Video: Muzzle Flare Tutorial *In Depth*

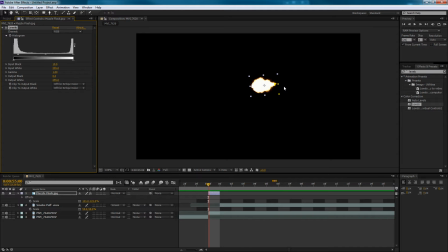[8:08]
So what we're doing is just getting rid of the brown colour. I suppose we could have done it a couple of different ways, but I think this way's better.
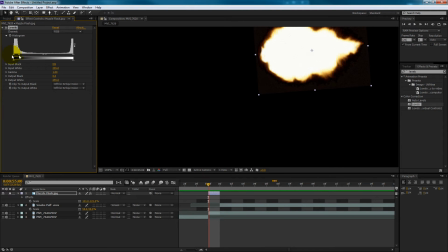[8:14]
You don't want to push it too much, otherwise you'll lose some of the detail in it. So you want to do it just a little bit, just so it's getting rid of the brown.
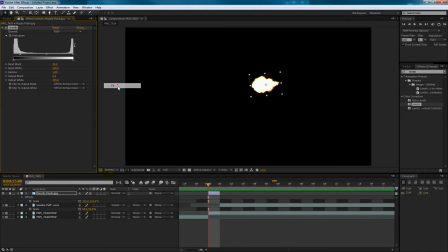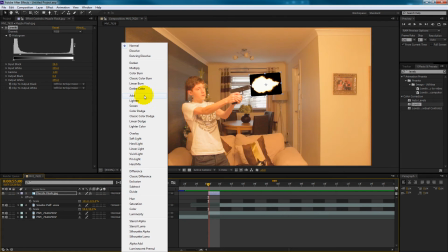[8:27]
And then we just change it back to screen or add or whatever transfer mode you want to use.
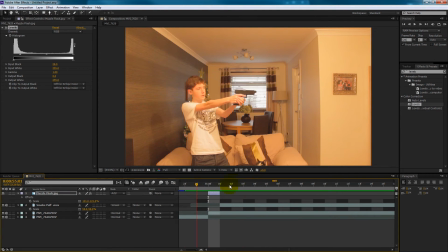[8:32]
But you'll see that the image is kinda too detailed around the edge. So what we would want to do is probably duplicate the image and add a glow. So see if I do that in a sec. Sorry, I just trying to remember what I said.
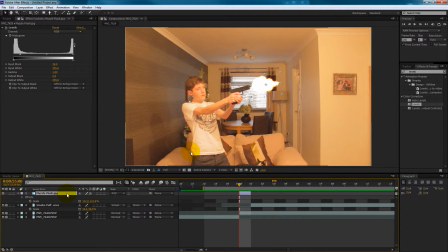[8:51]
Yeah, so I duplicated it and I put one underneath, and then what you do is you go to your effects panel and change it, like type in glow, and then just scroll down, look for stylized glow, and you just change with the settings until you get right.
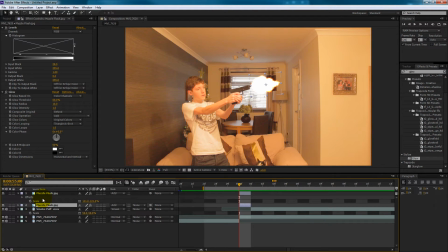[9:11]
But make sure your glow file or your glow muzzle flare is underneath the one that hasn't got any glow on it, if that makes sense.
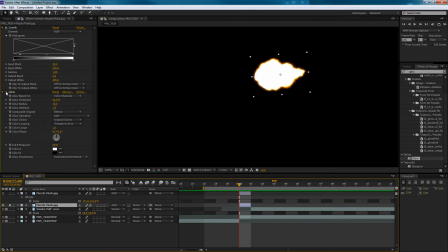[9:19]
So what we've done is we soloed it just so we could work on it alone, and you can see it without and with the glow on. So just change the settings and you can see that it makes it brighter and darker and stuff.
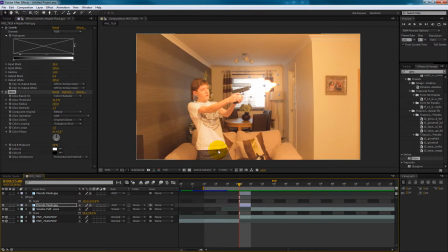[9:33]
I don't really know how to explain this, but you just like make sure it fits your scene properly and looks the way you want it to look. You just tweak with the settings until you get what you want.
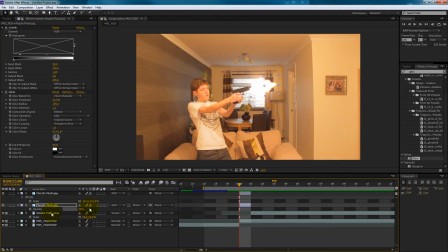[9:50]
You also lower the opacity. Lowering the opacity on some elements makes it actually look better. You might not think it at the time, but it really helps. Now you'll see that our image has still got a lot of detail.
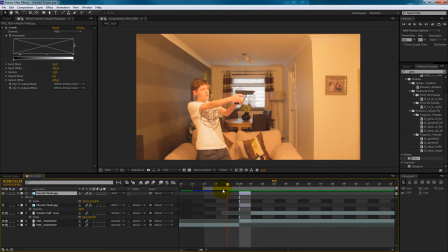[10:04]
Our top layer has still got a lot of detail. So what you could do is hold on. Do I do it yet? Yeah, this is a part in the video where I'm like explaining that it's still got a lot of detail around it, blah blah.
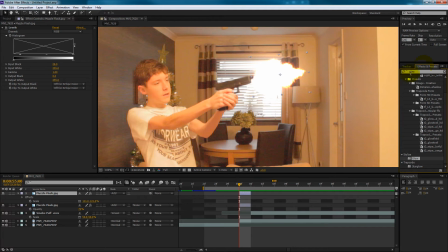[10:22]
And what you can do is just go to typing Gaussian blur. I think it's Gaussian blur. I'm not sure how you pronounce it. I've never really bothered to check. Or Gaussian chicken blur, as I like to call it. But don't, because you just sound like an idiot. Okay, I'm trying to inject some humor here.
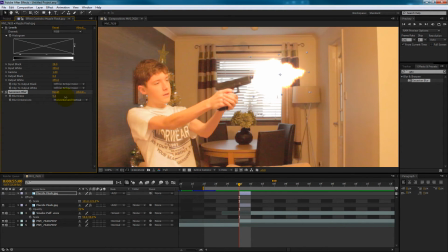[10:40]
It's not working. Be quiet, Greg. Okay. So yeah, just tweak with the blur until you get it just quite what you want. You don't want to blow it out too much, but you want to get it kind of roughly where it looks like it's part of the scene.
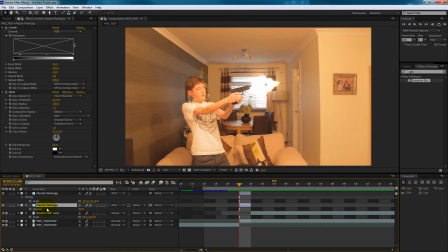[10:57]
You don't want to be too crisp because you're not really going to see a muzzle flare for too long. If you watch the Grand Theft Auto video, you'll see that I really just kind of made them blurry because it was at night and stuff, and so yeah.
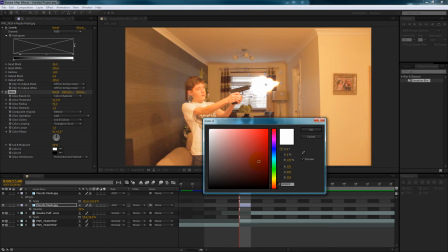[11:14]
You could also change the color of the the glow, just to try and make it fit your scene, but
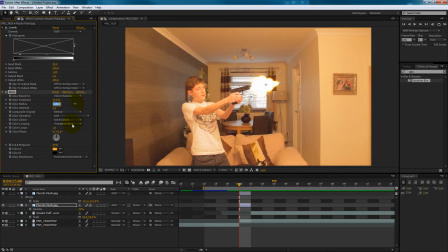[11:21]
I think just leaving it with the original colors makes it work better just because it's from the image that it's getting its colors from. So yeah, it looks pretty good around about here. I mean, you could go ahead and just use that. I didn't know.
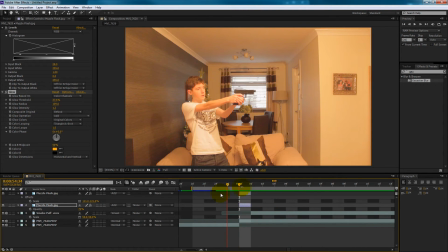[11:38]
What I did when I started out was just put the image in, change the transfer mode, boom, done. Which looked terrible. So what you want to add now to make it look like the muzzle flare is part of the scene and affecting stuff is make a glow on the background image.
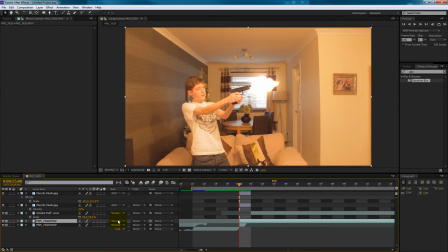[11:56]
So take your footage of you shooting or whatever, duplicate it, and change the transfer mode to add.
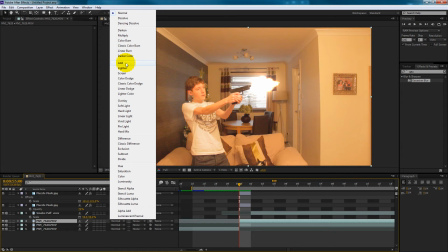[12:05]
Now you're probably gonna think, Greg, what are you doing? I'm not making a muzzle flare out of my image.
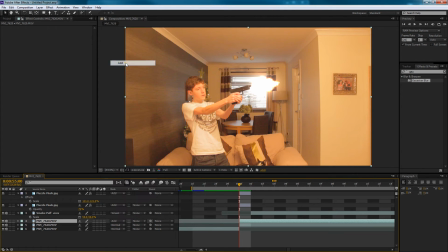[12:11]
No, you're not. You're right. You're making a nuclear bomb go off. No, I'm just kidding.